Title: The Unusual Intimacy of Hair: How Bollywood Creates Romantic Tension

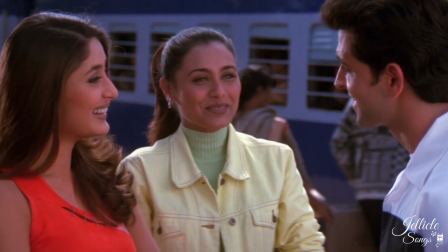In contrast, Uja's hair changes much less,
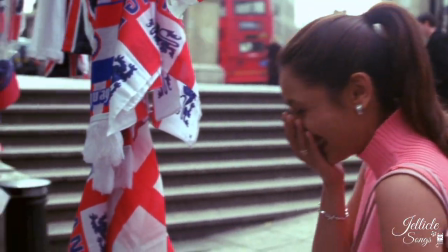which reflects the fact that she's dependable and clear about who she is.
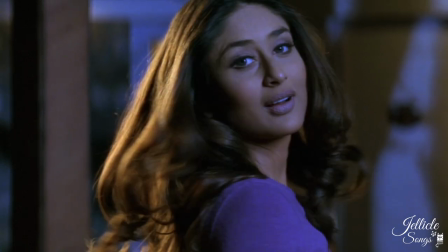While Tina regularly curls and straightens her hair,
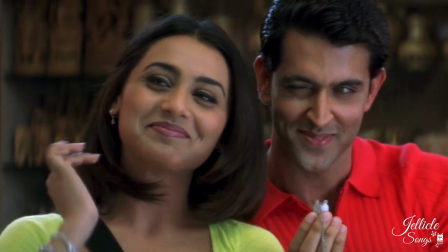Uja tends to choose more practical styles, like a ponytail or simply brushing it out.
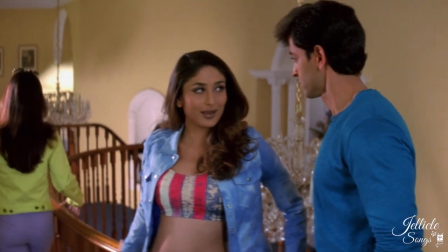While Tina's hair contains blondish highlights,
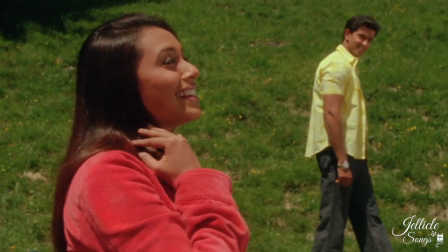Uja's hair is a darker brown, with reddish highlights, which makes her look more traditionally Indian.
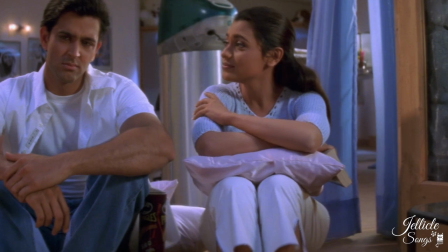When Raj talks to Uja about his doubts about love and life, Buja's hair is sweet and simple.
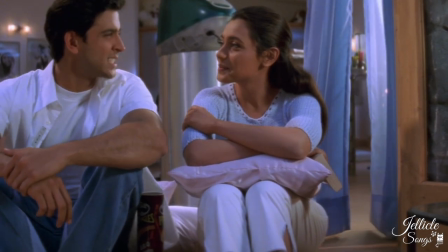It's symmetrical, indicating that she's level-headed, and her advice is probably right.
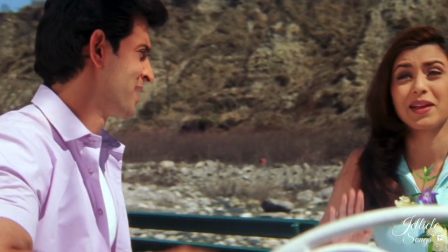Judge's hair and overall style are fresh and simple as well, which reveals how he's more compatible with Buja than he is with Tina.
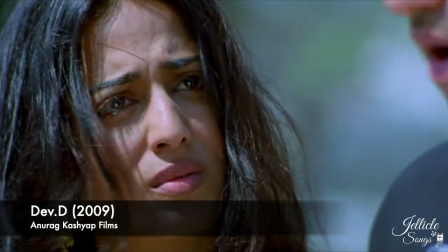It's crazy how costumes can reveal how filmmakers judge women.
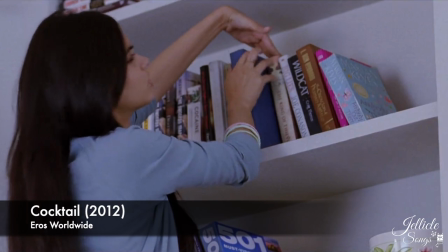This moral policing through hair is ridiculous and insulting, but it's interesting.
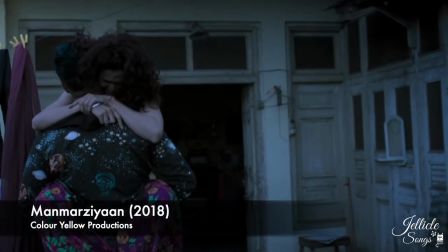Hopefully, in the future, we'll see even more diversity in hairstyles for women in Bollywood.
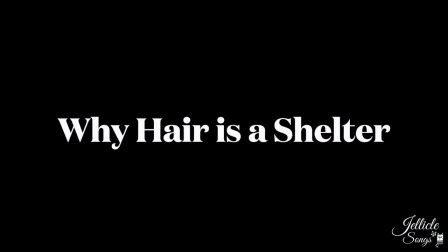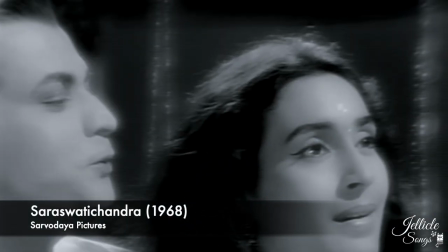Finally, Bollywood lyrics that extol a woman's beauty might
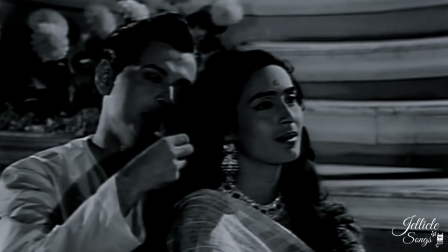compare her hair to reams of silk or a loyal shadow.
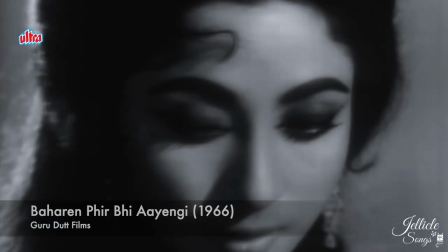Through the lens of beauty, she is perceived as an otherworldly being that mystifies and protects.
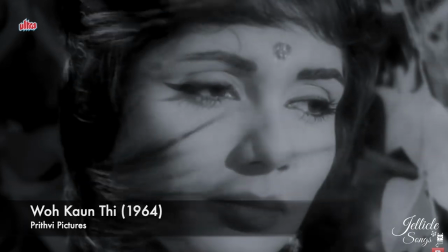When her hair flows in the breeze, she's an independent spirit, a flickering flame, a ghost.
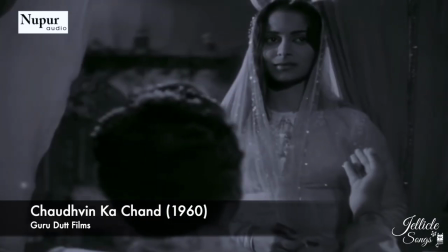When the wind is still, her hair can represent the night sky, and her face the moon.
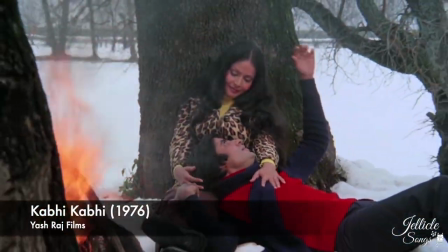Her eyes are the windows to the world, and her hair is a shelter, a nest.
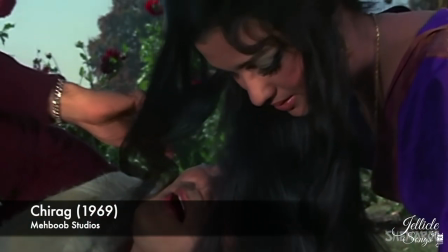Her lover becomes childlike as they gaze into
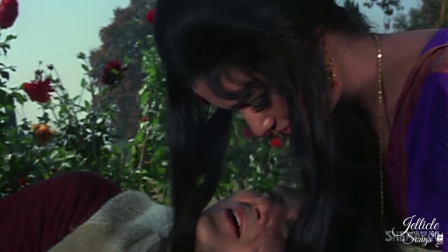her cosmic eyes and find respite in her dark hair.
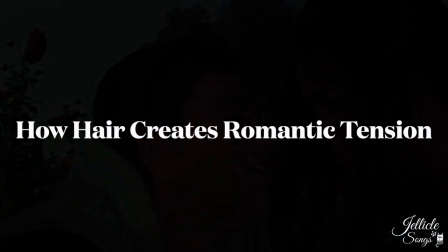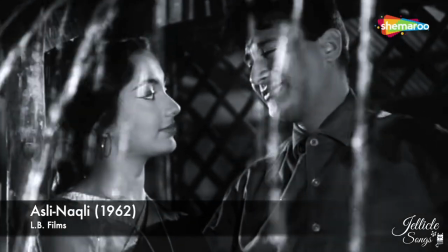In Indian films, hair is a tool for communicating romantic interest.
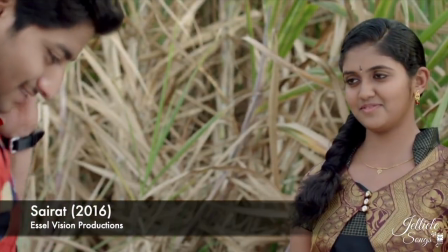When they first meet and court each other,
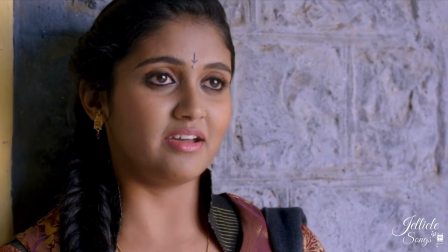boys might slick back their hair and girls twist or fuss with their hair to calm their nerves.
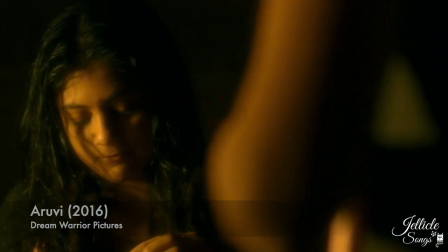Women might apply perfume or itha throughout their hair to encourage a love interest to come closer.
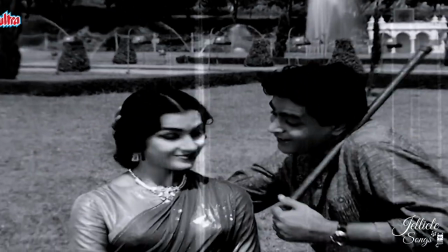Young people might playfully tug, ruffle, or stroke each other's hair to show affection without being too obvious.
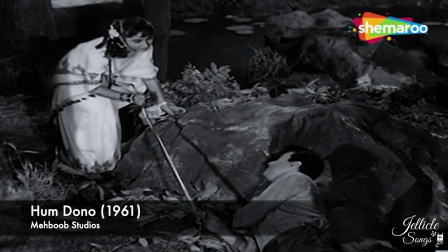These gestures are like a shared secret that they use to recognize each other.
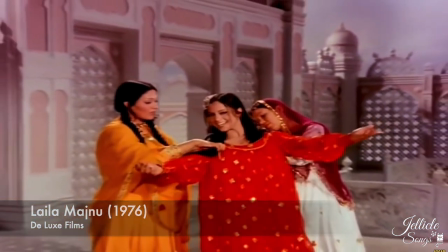In some parts of South Asia, wearing one's hair loose is akin to being half-dressed.
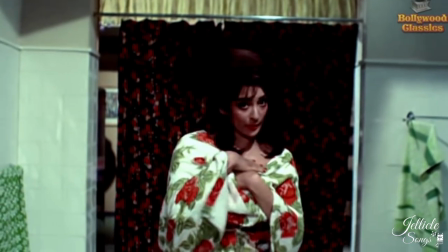Women typically keep their hair loose when they're doing something for themselves, like bathing, dressing, or sleeping.
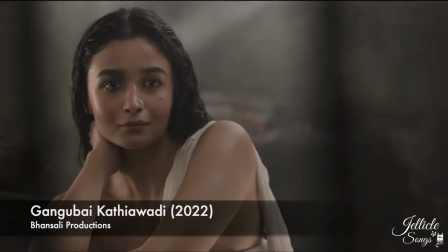If a love interest sees a woman's hair loose, they might feel included in her private world.
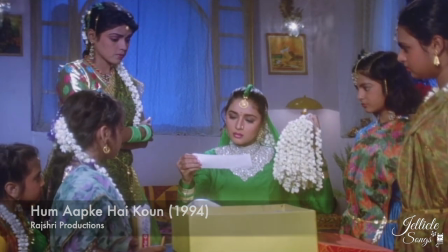That might be why a gudgeta feels like an intimate gift. Of course, a woman will put it in her hair,
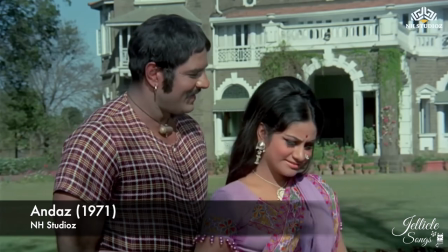but it provides an opportunity for her love interest to help her.
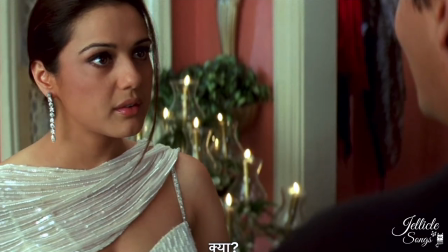To summarize, dressing or adorning hair provides an excuse for two people to stay near each other.
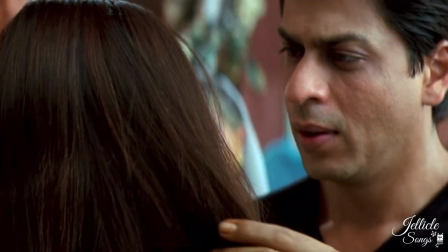By closing physical gaps in this private environment, they can connect emotionally.
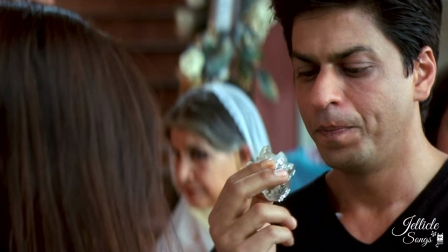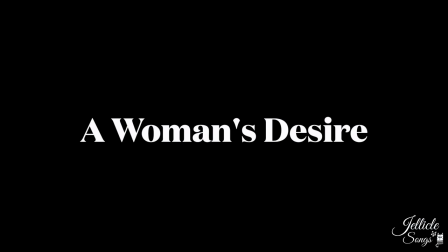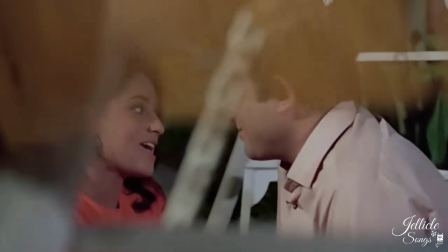Finally, when women in films wear their hair down, it can sometimes indicate their desire to be touched.
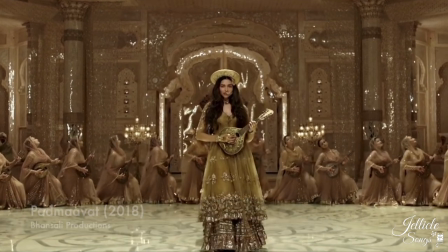Filmmakers might use the goddess Kali as inspiration when they portray young women with sensual desire.
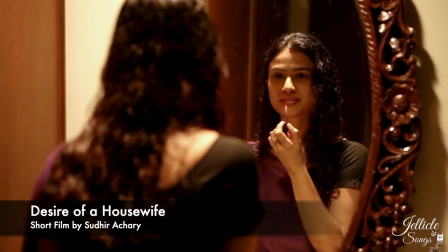desire has always been a tricky subject with indians because it makes us uncomfortable
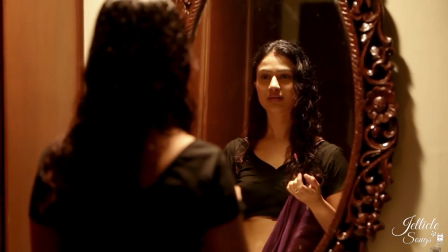but especially so when women express it so
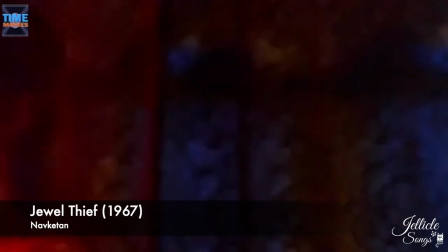when women are portrayed as having desire they often exhibit animalistic features
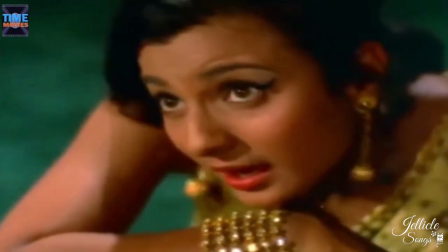like baby bird eyes a tiger's walk or a lion's mane of hair
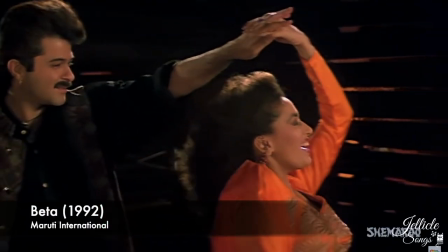Her hair is loose and wild, and her eyes contain fire.
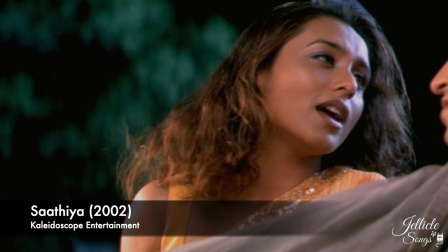She's possessed by a rabid curiosity that's frightening but alluring.
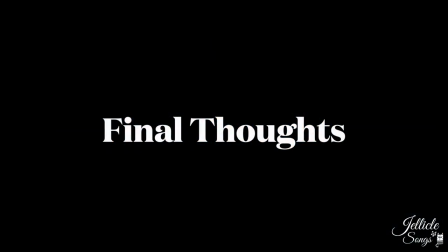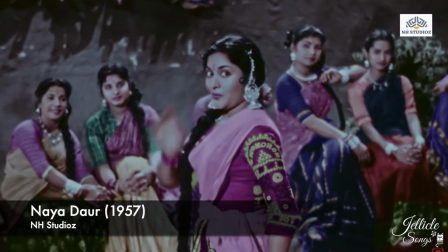As we can see, hair is so much more than a part of the body.
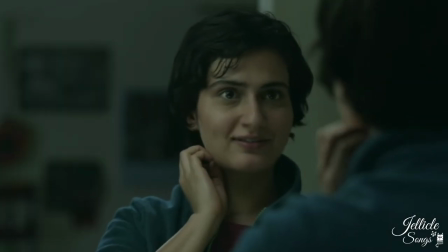Hair is a tool for self-expression and exploration as we grow up, as well as a means for expressing complex feelings.
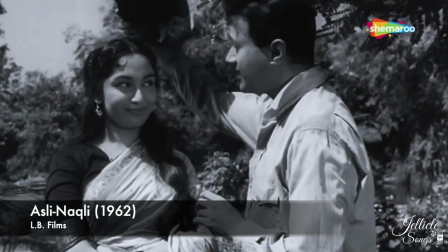Every aspect of Indian life is replete with meaning,
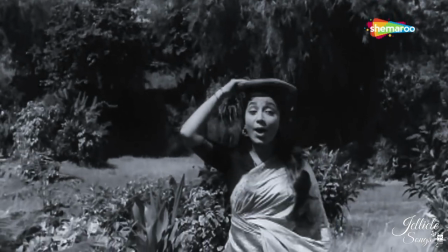and filmmakers use objects like hair to amplify emotions and add nuance to character dynamics.
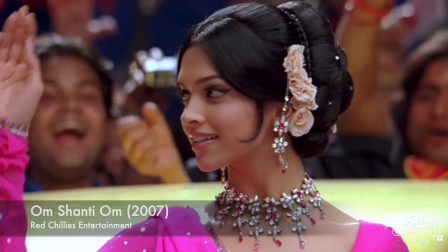What are some of your favorite hairstyles in Bollywood films? There are so many great looks out there.
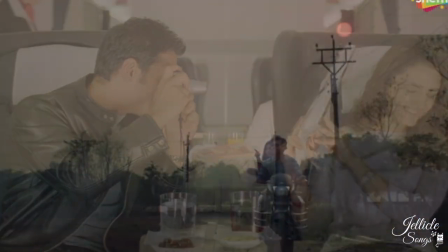Let me know in the comments below. And as always, thanks for watching.